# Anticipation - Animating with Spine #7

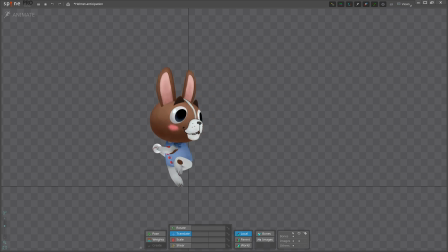Hi, and welcome back to a new Animating with Spine video. This time, we're going to tackle another of the 12 animation principles, anticipation.
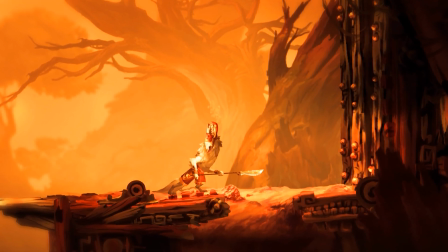Almost every animation needs some form of anticipation, making it very important to think about.
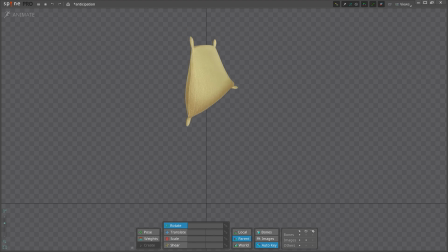Anticipation prepares the viewer for an action and directs their focus to what is important. Then when the action occurs, the anticipation makes the action feel believable and realistic. The great part is that it is a fairly simple principle to grasp, and it can be applied to both simple and complex animations.
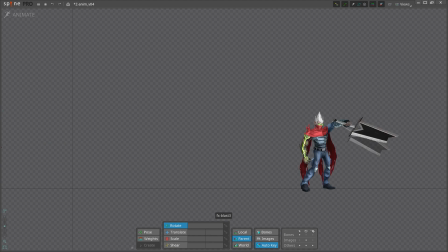Almost every animation will have some form of anticipation. It can be left out, but only when there is a good reason. So what does it look like? Anticipation is the action before the action.
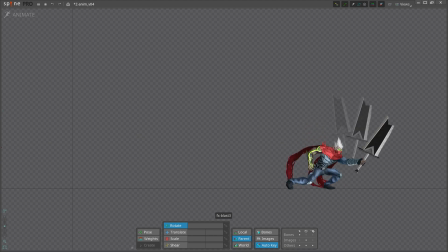It is that part that directs the viewer's focus to what is important, and sets their expectations preparing them for what is about to happen. Actions in animation can happen very fast. For example, throwing a ball can take only two or three frames to complete. That's not enough time for the viewer to see and understand what is happening.
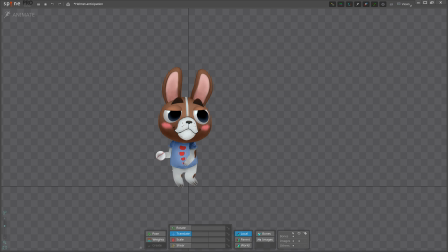However, if the character winds up before the pitch, the events taking place become a lot clearer.
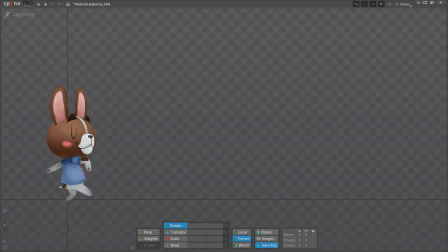Anticipation allows the viewer to predict the action, so when it happens it's expected and not an abrupt surprise. When animated well, it gives a sense of realism to the movement, regardless of the realism of the character itself.
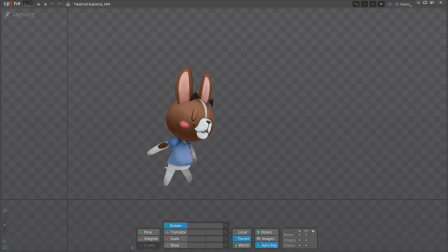While the most important use of anticipation is to make a character's action clear, it can also give insight into the character's thoughts.
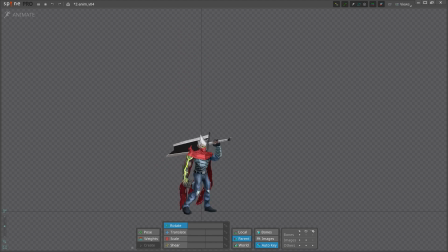Before a character can take most actions, they must think and plan. A character that is about to jump, first needs to crouch down low, then push off with its feet. One common way to add anticipation is to move in the opposite direction first.
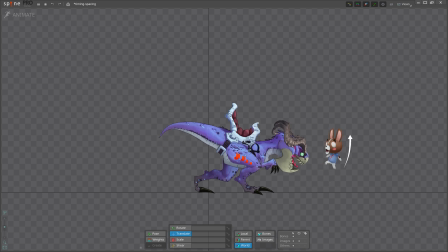With that in mind, it can be easier to see the anticipation in many different animations. Anticipation can be a great way to increase contrast to emphasize an action. In a facial animation that needs to show surprise, we will obviously have a surprise pose with an open mouth and eyes.
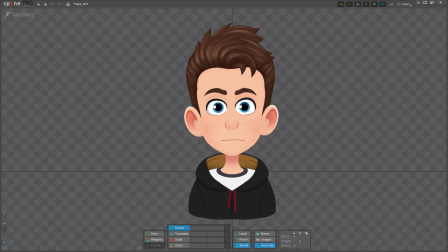But that reaction can feel even bigger if we first have the character squash their face for a few frames to maximize the change to the action pose.
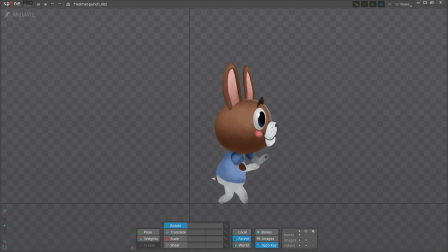The preparatory movements are what convey an action's power. The more powerful the action, the more exaggerated the anticipation needs to be. You can think of anticipation as gathering the force that needs to be released.
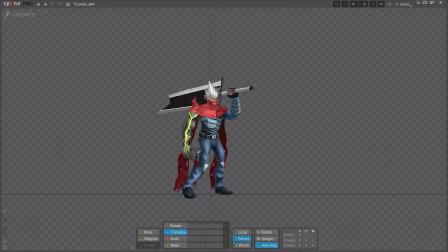You can have a character zip out of the screen or even disappear completely. If the anticipation is done right, the action will be clear. When there is no anticipation, it means that the character didn't have time to plan or prepare their movement, like when falling accidentally or getting hit unexpectedly.
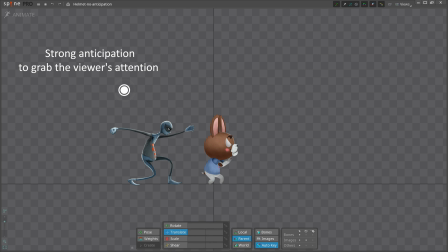You don't want to use anticipation in these actions, because they are a surprise to the viewer as well as to the character.
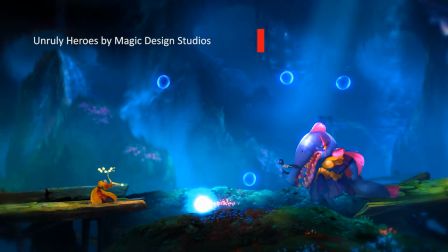Anticipation is one of the most important principles for game animation because players aren't just passively observing the movement for the character on screen.
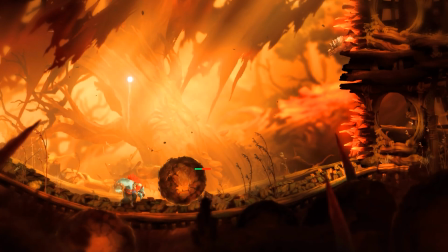They often have to respond to it. They need visual cues they can react to, and anticipation is what provides them.
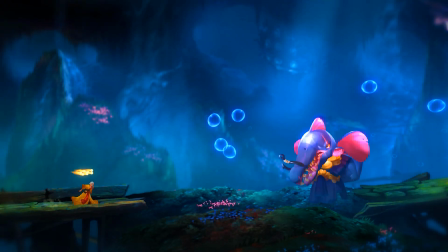Enemies telegraph their attacks using anticipation that is long enough for the player to react.
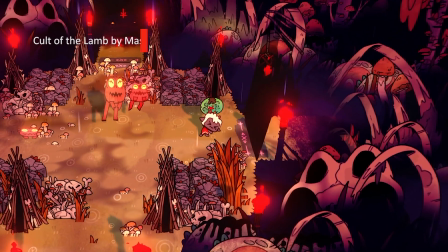Without it, the gameplay would be surprising and unfair.
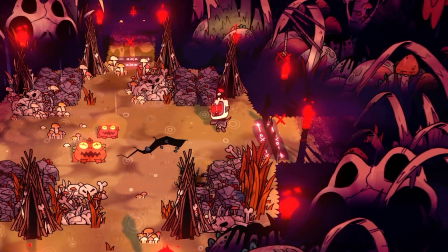When it comes to the player character, anticipation can be difficult because when a player presses a button, usually the action should happen quickly.
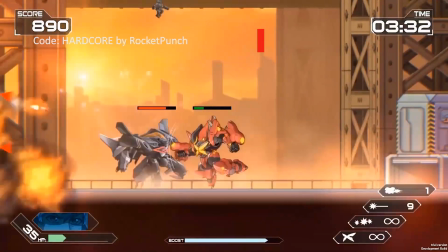Often, responsive controls end up more important than beautiful animations.
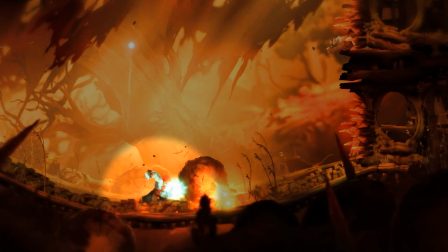Sometimes, you can sneak an anticipation pose into the earliest frames of an action.
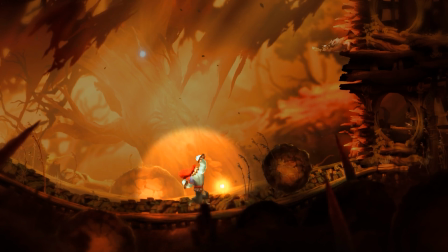For example, when the jump button is pressed, the player could snap briefly to a crouch pose.
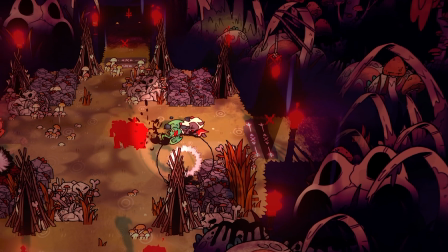Another way to sell the power of a player action is to extend their cavalry time rather than the preparation.
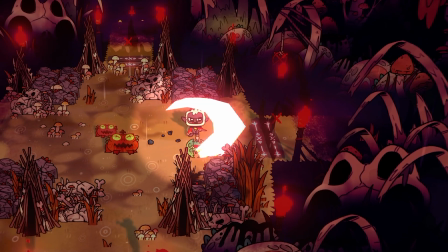This can show how much exertion was needed for such a powerful action, without affecting gameplay by spending time on anticipation.
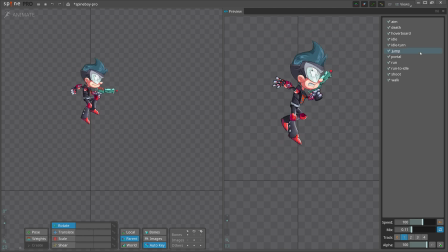Sometimes there is so little time available that the animator can only sneak in the feeling of an anticipation pose. In Spineboy's jump animation, he goes right into the stretch pose of the jump, giving the sense that there was a squash pose before that, even though there actually was not. This leads us to today's exercise. We will use the flower sack skeleton we made in one of our Spine Tips videos.
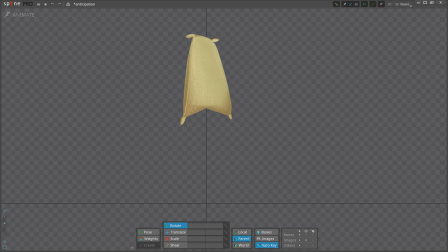We will make three different jump animations with different timings. The first animation is the jump and recovery time of a sag without any restriction. Just animate what feels good to you. The second animation only allows an anticipation time of 3 frames. The third animation is a jump without any anticipation.
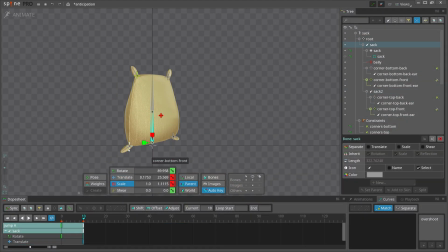I will start by animating a jump with anticipation time that looks and feels good to me. I highly recommend you animate this for every new character you build, because it gives you a really good understanding of the character's physical properties. Think of doing this exercise as the research necessary to animate your character well.
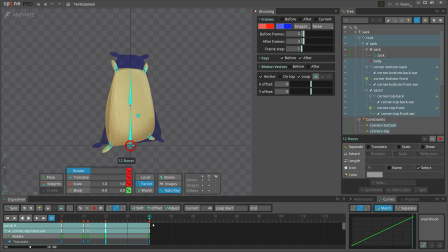Jumping straight into more complex animations may feel like saving time, but the quality will suffer.
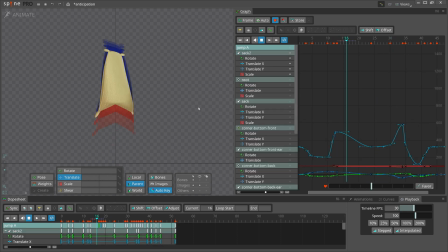If you are short on time, you could instead animate a bouncing ball that represents how your character should move, just like we did in the squash and stretch video. That's it, this looks good to me, so I will move to the second animation. The second animation only allows an anticipation time of three frames.
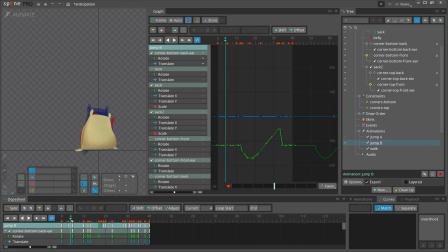Since I've already animated the jump with a lot of anticipation, it's easy to reduce the number of frames, but I still need to adjust the keys a bit. When you have a limited number of keys, every key counts. Really think through the timing and spacing of every element of your character.
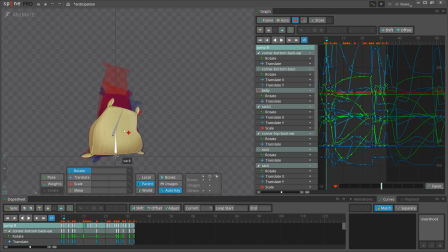In this case, the spine and the ears of the sec are important.
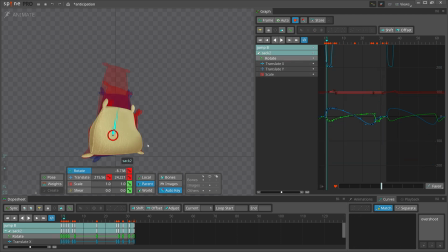In more complex characters, you will have arms and legs, and other elements you will have to consider.
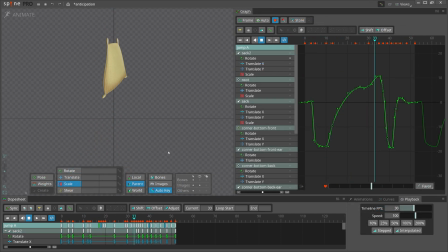With such little time for anticipation, it must be very clear and easy to read. The last animation is without anticipation.
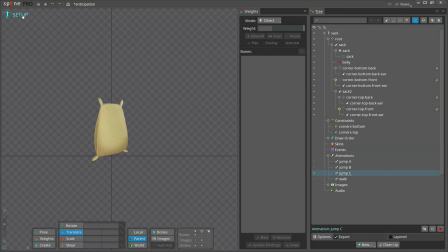I reworked the starting pose to fit better with the rest of the animation.
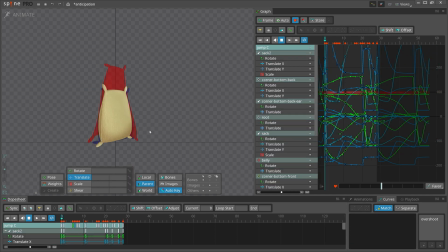The goal here is to have the jump of pose look like there was anticipation, even though there wasn't.
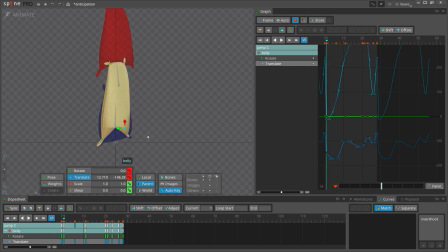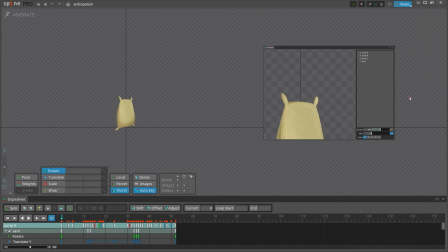To see how this will show in your game, open preview where you can mix animations to see how they will blend.
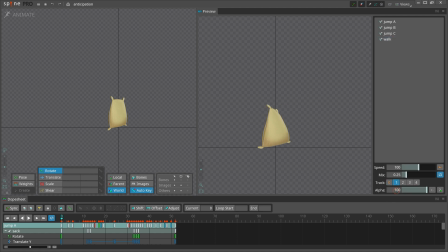For me, all of the animations could work, depending on the type of game you're building. It's always important to work closely with the designers and respect the boundaries they give you for the gameplay. I like to start with a movement that looks believable, making the anticipation as long as necessary.
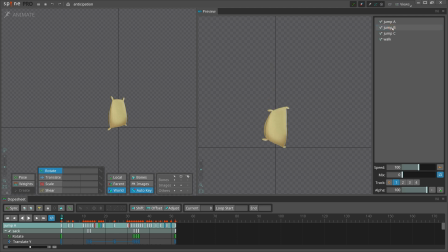During this process, I count the frames and better understand the whole animation. Once I have built the anticipation that feels good, it's easy to reduce the number of frames to get a similar effect, because I have already studied what a character needs to do for the action to be clear and readable. Our eyes are drawn to moving objects and anticipation is a great tool to prevent the audience from missing some vital action.
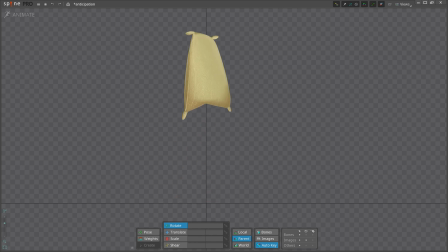It may not be a tool that game animators can use quite as often as we would usually like, but it is still one of the most important animation principles for games. Never forget about anticipation when planning your animation. Until next time, have fun and happy animating.